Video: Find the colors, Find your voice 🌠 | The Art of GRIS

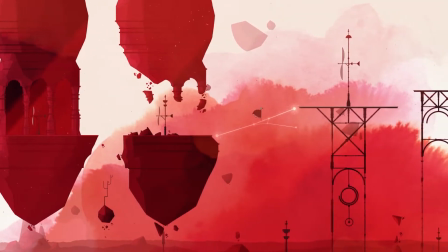20:33 During the game, we are a bit in between D minor, D major,
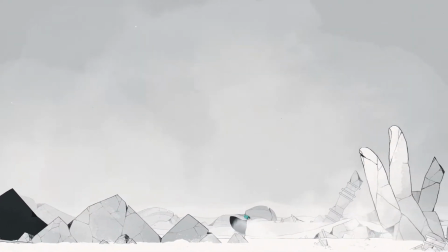20:37 E minor, but never F minor, except when a new color is added to the world, which is one step towards the end.
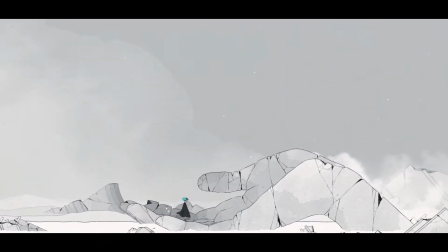20:46 After all this, a hand emerges from this debris, the hand of the statue.
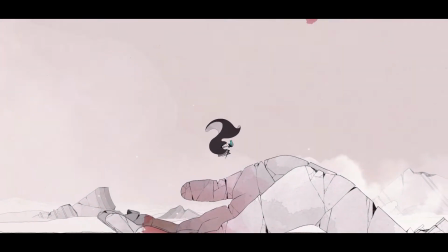21:01 Greece's dress then takes the shape of a brush, and while Greece is crying, a new color appears, a new step is taken.
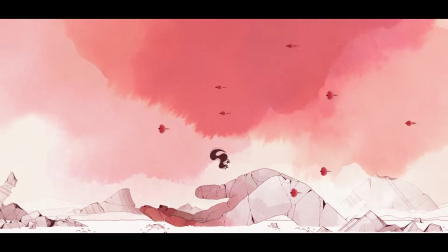21:09 Comes the time of anger in a red desert.
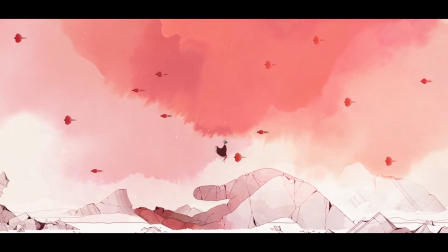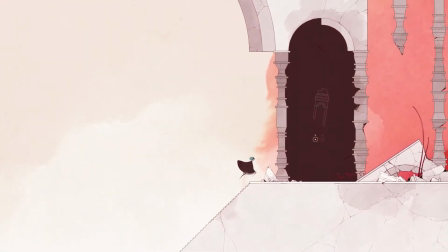21:21 But before entering this area, there's one thing left to discover, the castle or the hub.
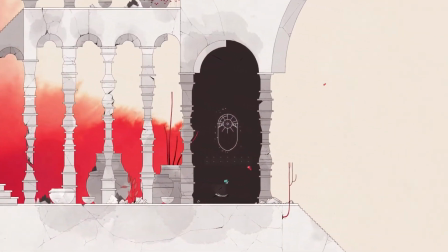21:26 Located just below the large constellation that is to be filled in, it is found after each zone, and there you discover the path to the new zone.
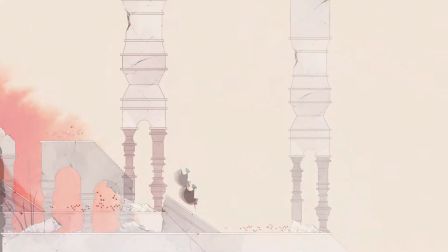21:35 To reach the desert, nothing could be simpler.
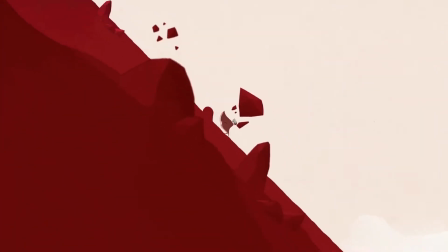21:39 You let yourself slide on an endless slope of red sand, or rather red pigment, in an obvious tribute to Journey.
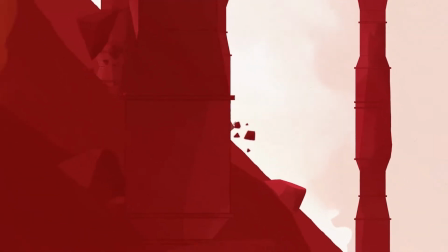21:47 The music finally becomes more concrete, with low strings. In Journey, the solo instruments are the flute, often the bass flute, and the cello.
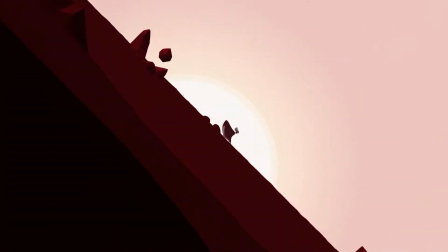21:56 The repetitions become a little more chaotic without a complete abandoned, they are simply here to translate this exhilarating character of this exploration.
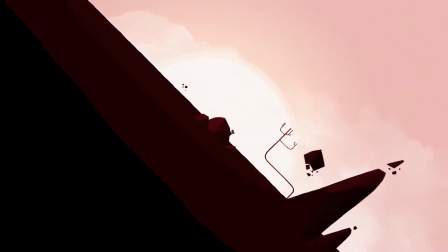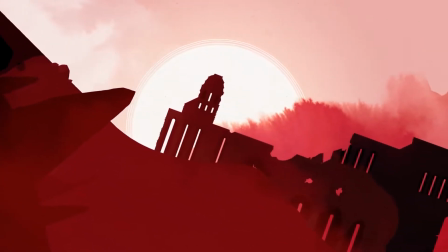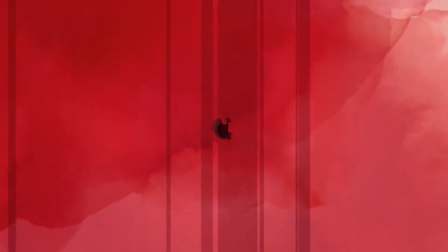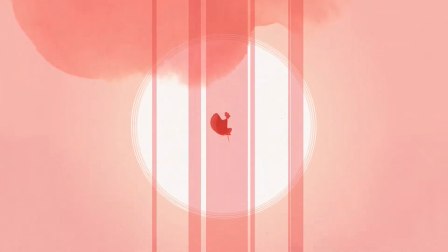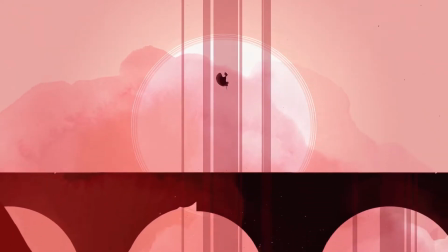22:28 But everything has an end.
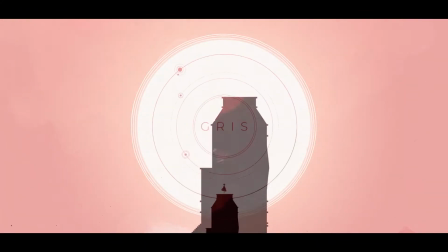22:32 One more tower to climb, and the title of the game finally appears as a way to end denial, a heartbreaking acknowledgement.
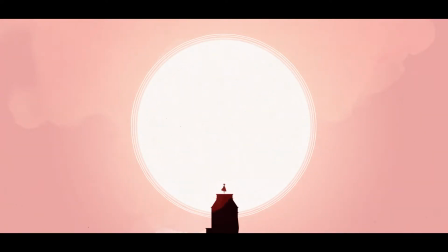22:39 The music is just as conclusive, desert and anger await us.
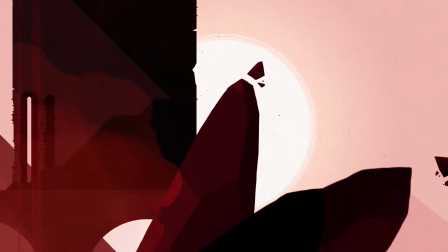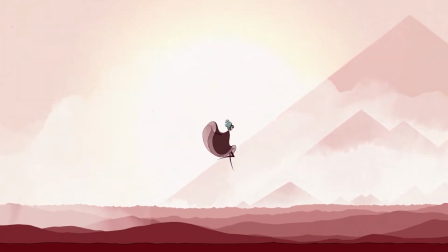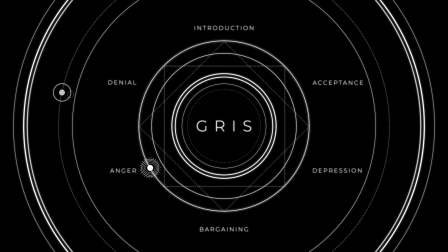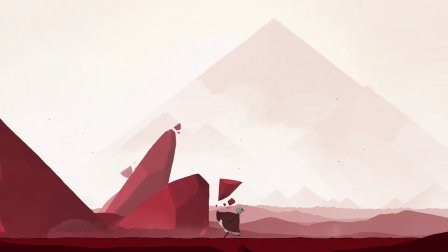23:05 To overcome anger, we need to get through three zones.
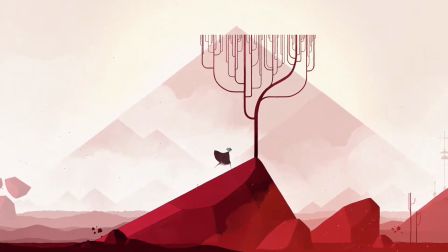23:08 The first one is a desert full of spares and stone constructions, a vast desert in which Greece still appears very small.
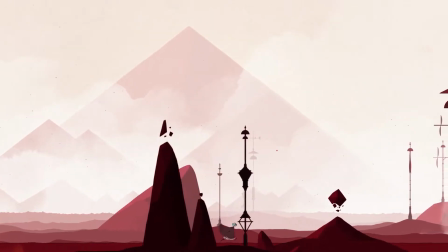23:16 The game really shows us an infinite world, infinite but filled with emptiness, with hollowness.
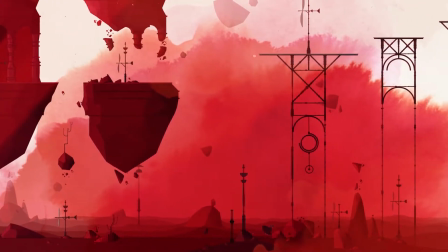23:22 The color palette mostly uses an intense, deep red, a blood red, but as in the whole game it remains very nuanced.
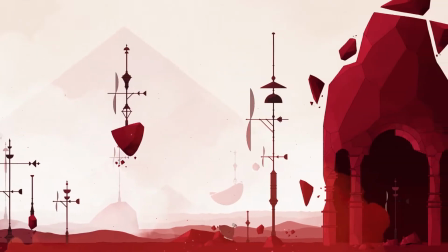23:30 Numerous wind turbines announce very violent gusts of wind and sand,
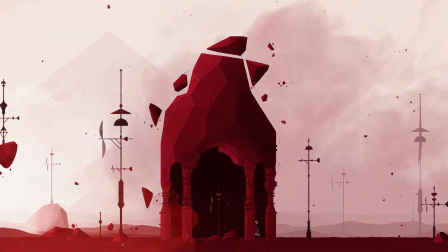23:34 represented by a smoke effect gusts that Chris can only escape at first by hiding,
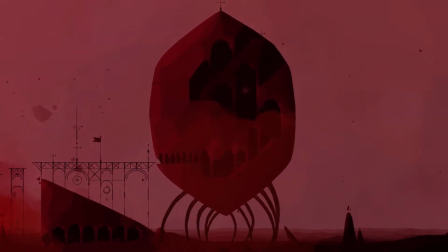23:40 therefore waiting, in the sometimes moving, even anthropomorphic stone structures.
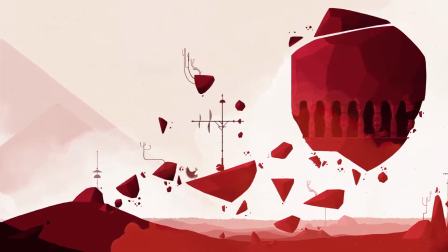23:46 Like in the first Aurea, we find debris surrounding most of the stone structures, which also contain the first power that Chris is going to obtain.
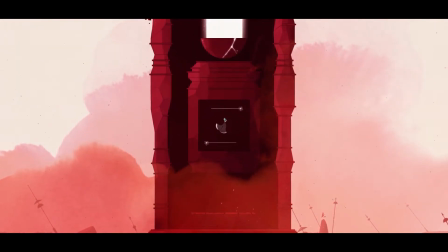23:54 She is angry, she is going to learn how to turn her dress into a cube, mainly in order to break what's around her.
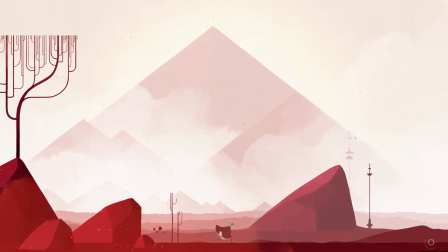24:02 The music is more melodic than in the first part of the game but also more dramatic.
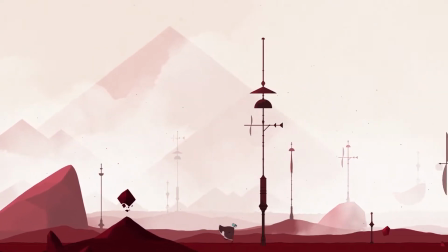24:07 In the same key as Debris , it alternates between the piano and two more dramatic, even spectacular elements,
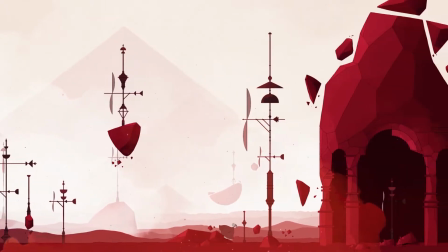24:14 the organ and the choir, which appear and disappear with the fade-in fade-out effects like the sandstorms.
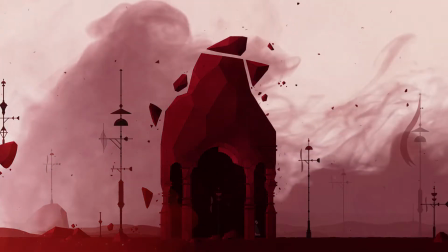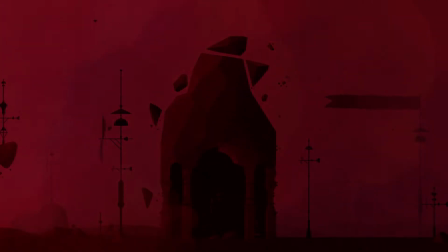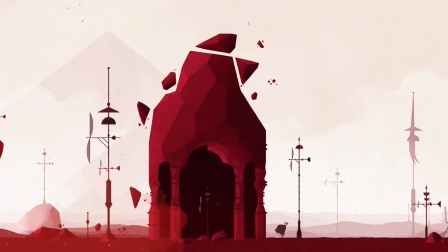24:31 There is very little progress in the music.
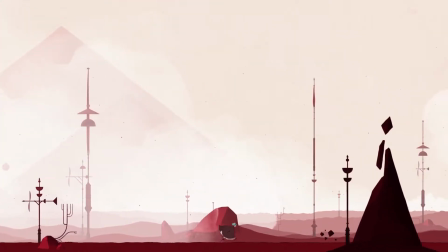24:34 The piano part, although more melodic than before, is based on the arpeggios of the different chords of the harmony, which remains very simple,
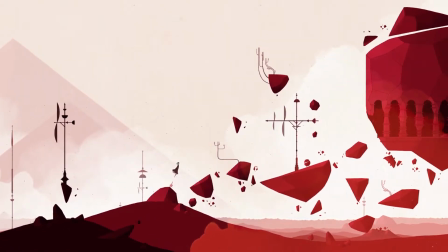24:42 whereas the organ is systematically on the tonic, a low D on the left hand and fast stepwise motions or thirds on the right hand,
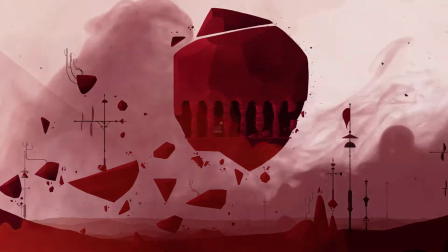24:50 like outbursts of anger sustained by the choir.
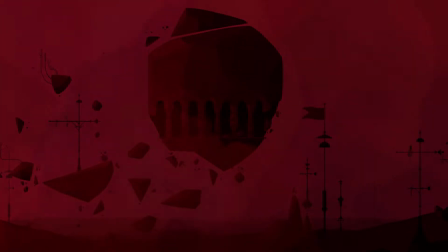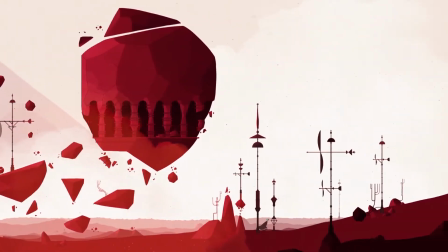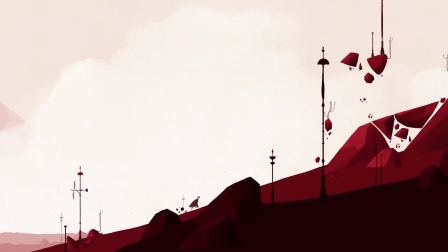25:05 This obsession with the tonic reminds us of the wind that inevitably pushes Grease back.
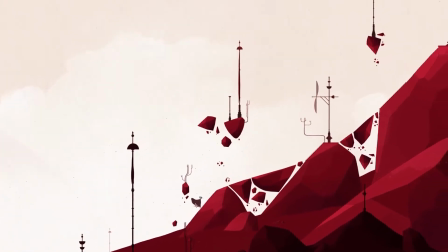25:10 Nothing seems to be evolving.
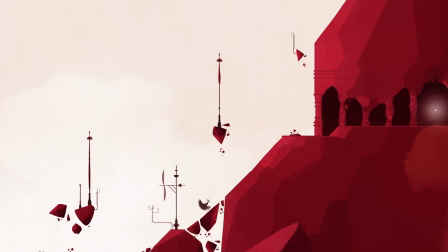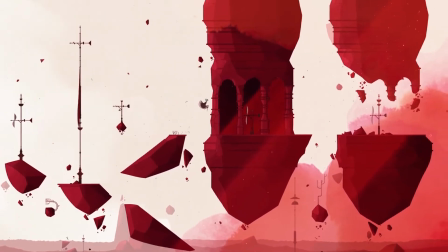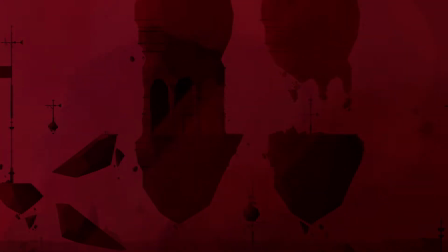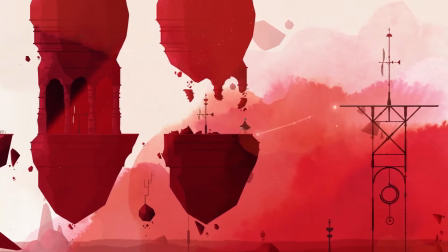25:30 The whole sequence is very fragmented because of the gameplay, alternating phases during which you progress and phases during which you wait,
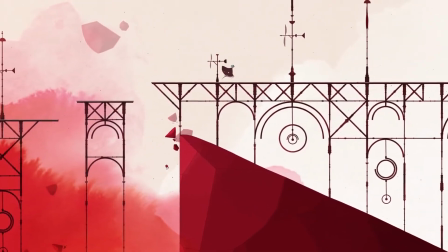25:39 and even though the music is more melodic than before, it's also fragmented thanks to the alternation between the piano and the organ.
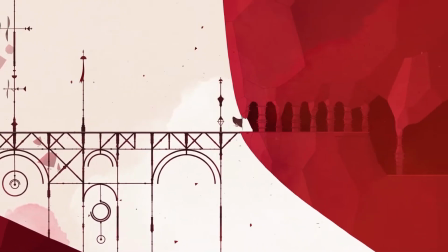25:46 It's no longer the debris of the previous zone, but the cohesion is not there yet.
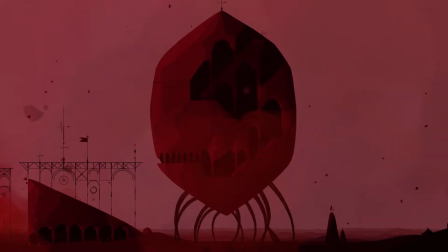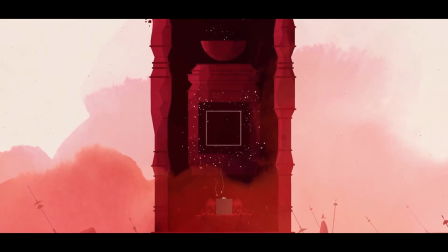26:00 As Chris obtains her first power, she can use it in two ways, to destroy and to protect herself.
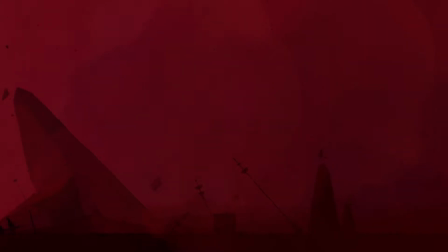26:08 Indeed, she's not blown away when cube-shaped, she can even walk during the storms.
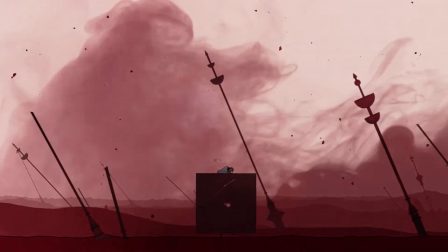26:13 As she uses her power this way before reaching the second zone of anger,
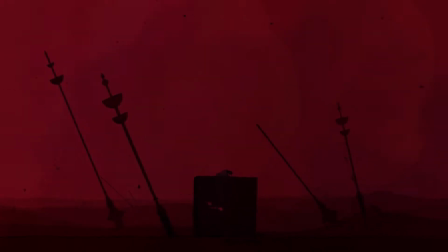26:18 the organ's harmony slightly changes to enhance an evolution in the game which until then seems stuck in this alternation as tireless outbursts of anger, before returning to the tonic chord D minor, still in a very spectacular way with a choir and an almost painful bass.
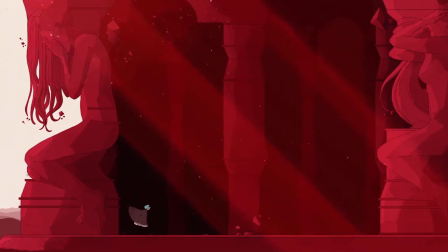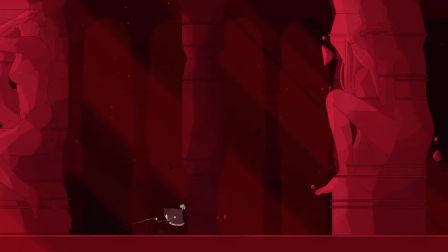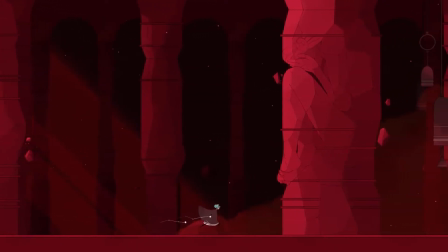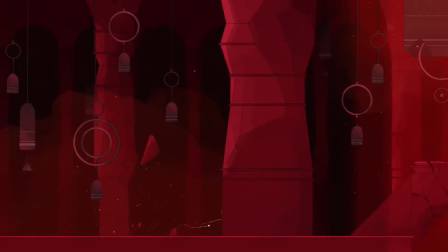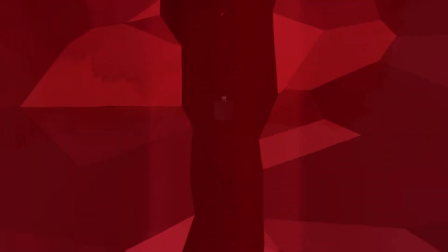26:55 Our newly acquired power takes us into the very short transition zone with no music, except for a few diegetic bell sounds.
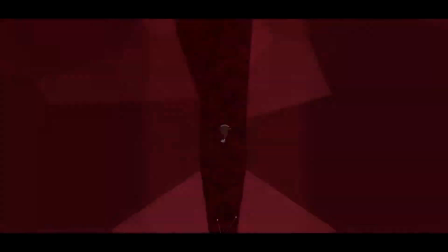27:06 It also takes us out of it, launching us again, without warning, in the last zone depicting anger, the windmill.
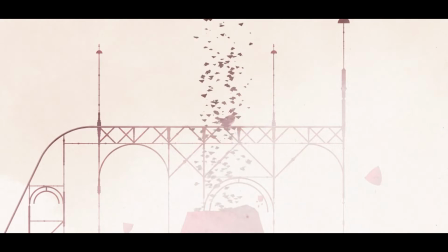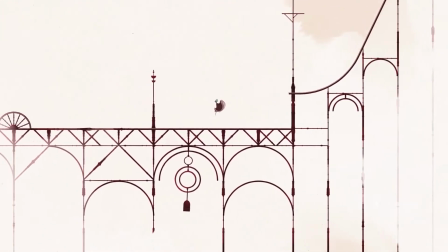27:20 And in this mill, like the game that makes us go up and down constantly, the music is It's just ascending and descending motions, like hopes gently crushed.
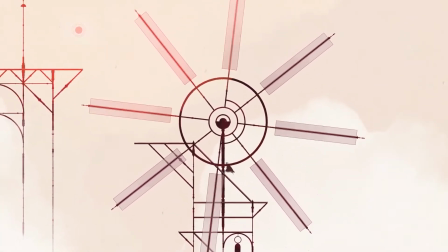27:32 The first arpeggio announces the key, always D minor.
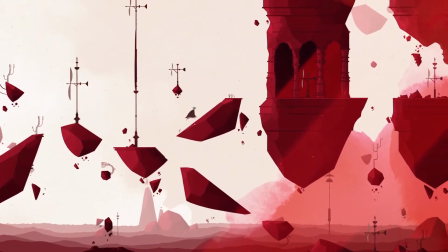27:36 This will soon change, but it's interesting to have kept this key for a large part of the beginning of the game, insofar as we don't seem able to move forward.
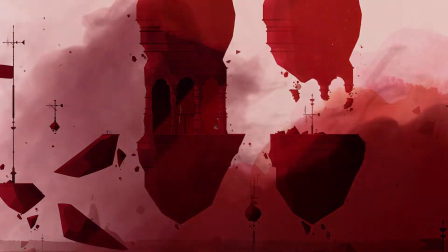27:45 It's as if we're stuck in this harmonic framework, as we're stuck in our own mind.
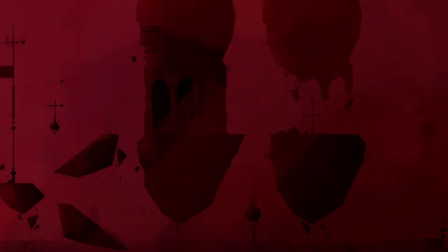27:50 However, Berlinist avoids any musical redundancy,
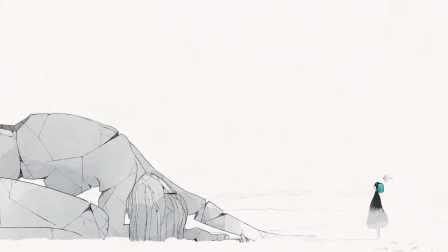27:53 since this key is always used in a different way. the sensations evolve and even if the overall feeling seems
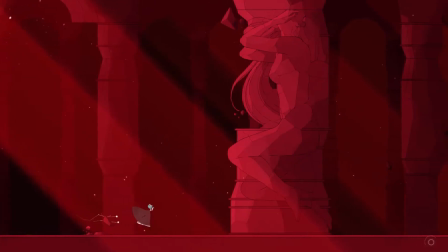27:59 to be the same sadness there have been many nuances since the beginning
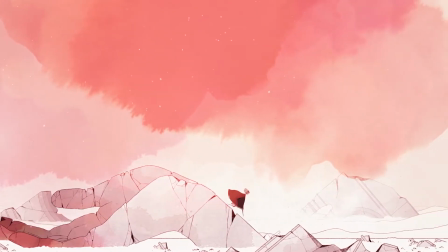28:03 it's the same for the colors although each area is based on one color there are
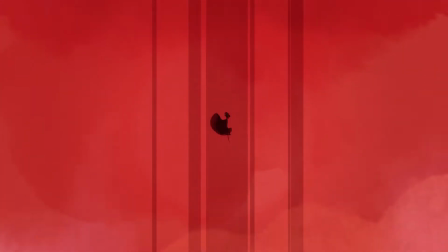28:08 many hues and we can't really talk about monochromy or monotony